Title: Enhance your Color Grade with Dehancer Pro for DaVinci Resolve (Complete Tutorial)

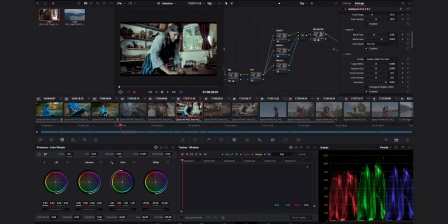Okay, so it makes it again very blue and very desaturated. So we're going to start with our film, which is still 250D. I go to film developer, enable. I'm going to start adding some contrast just slightly. I'm going to increase my gamma.
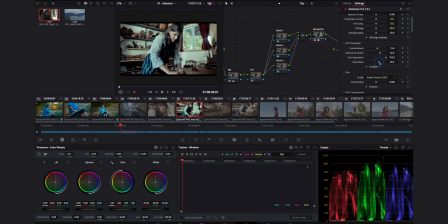I'm going to add back some saturations. Okay, so you can see already simply with the saturations how you were able to bring that image back to life. Okay, back to DEHANCER. My film developer. Next, I'm going to go to my print.
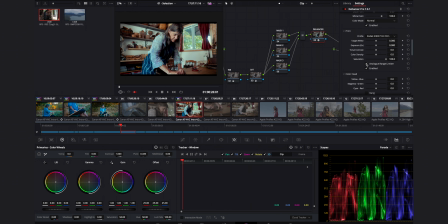I'm going to enable range limiter, and I'm going to add some more contrast. I'm going to increase slightly the exposure of the print. Maybe I'm going to add some density to my colors.
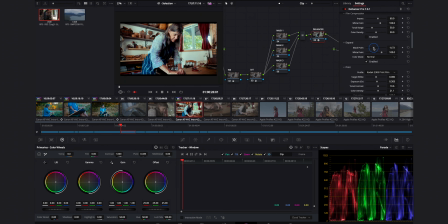Yes. Next, I'm going to do my expand tool. I'm going to bring back some of that dark I'm losing here. Now I'm going to go to my film compression, enable it. Wonderful, and I'm going to increase. You can see in the window how much I'm gaining again here, and that wall.
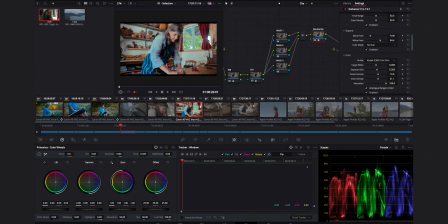Okay, wonderful. Now you can see I'm clipping here, and I'm mostly clipping inside that little zone here because I forgot to move that curtain. I'm going to add more contrast. Okay, my black point, I can see I'm losing some, I'm most likely losing some details here in the drawers, but I don't really mind about those.
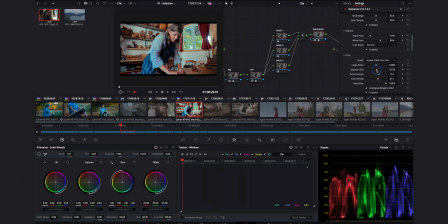I'm gonna actually reduce a little bit my exposure now. I would create maybe a small mask here. Okay, and maybe now I'm simply gonna increase my gamma just a little bit. See what it does. Yeah, I bring back the definition on the skin tones. Make sure it's not underexposed.
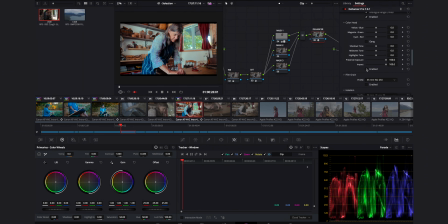Okay, back to DEHANCER. I'm gonna go to my color head, enable. I'm gonna warm it up slightly. I'm gonna compensate with my magenta, keeping an eye on my scope here.
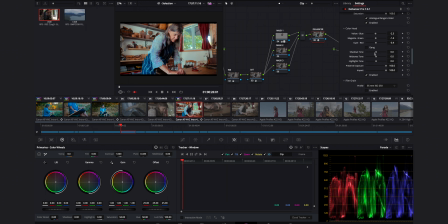Add some cyan, not too much. And I'm going to, oh, I forgot to preserve exposure. I'm gonna warm up those shadows a little bit. I'm going to also warm up the skin tones, but not so much for my midtones.
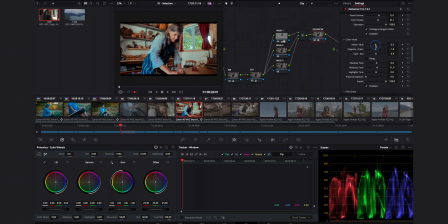I'm not gonna put anything in the tones of the highlights, and maybe here I'm already a bit too there. Let's try to separate the background from my subject here. Enable it on and off. Great. Now I have my film grain.
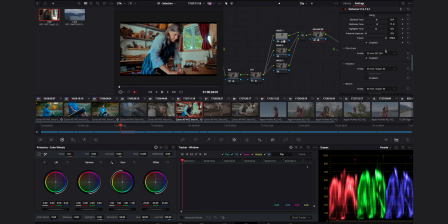I'm just gonna still 250D, but maybe here I don't want it to be so. Maybe I'll go here to 65. Yes, halations again. So halation here, you should see a much better example of halations. Go back.
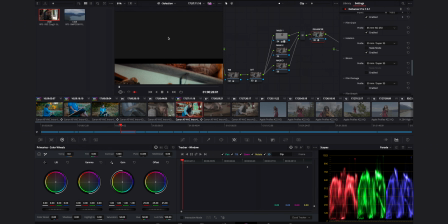Why are you gone now? Wonderful. So here, around the face here, most likely.
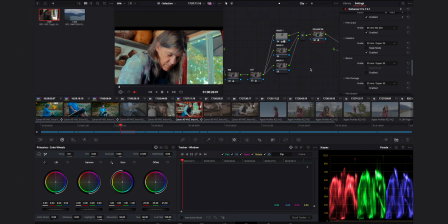Let's see what it does. So you can see it warm ups a little bit the skin tones, and if I go all the way to 8 mil, you can see what it does.
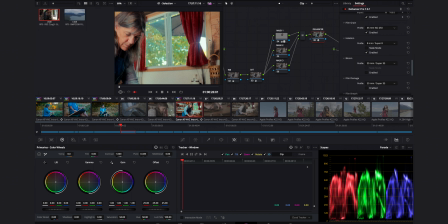So here it's too much. Curiously enough, you don't see it around here, and I think it's because here you have the fringing, and so because it's like kind of work on the same region of the images, there was too much fringing here,
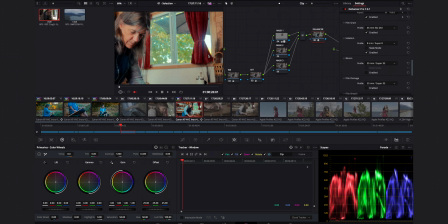and it wouldn't be able to be corrected by the software, and because I most likely think you would have some halation here, but maybe not.
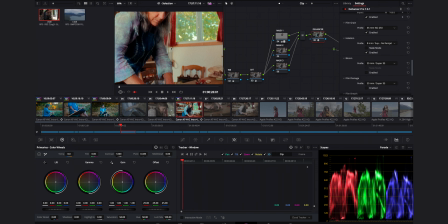And then if I go maybe to no ramjet, here you can see exactly the effect it does. So this is way over the top, but you get the idea of what halations does.
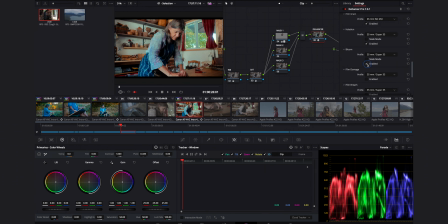See here the halo around, add some bloom. I really like what the bloom does, especially on the skin tones. And it kind of fades here the wall. I will leave off those checked, unchecked, and maybe let's see what vignetting does. Again, a bit too much.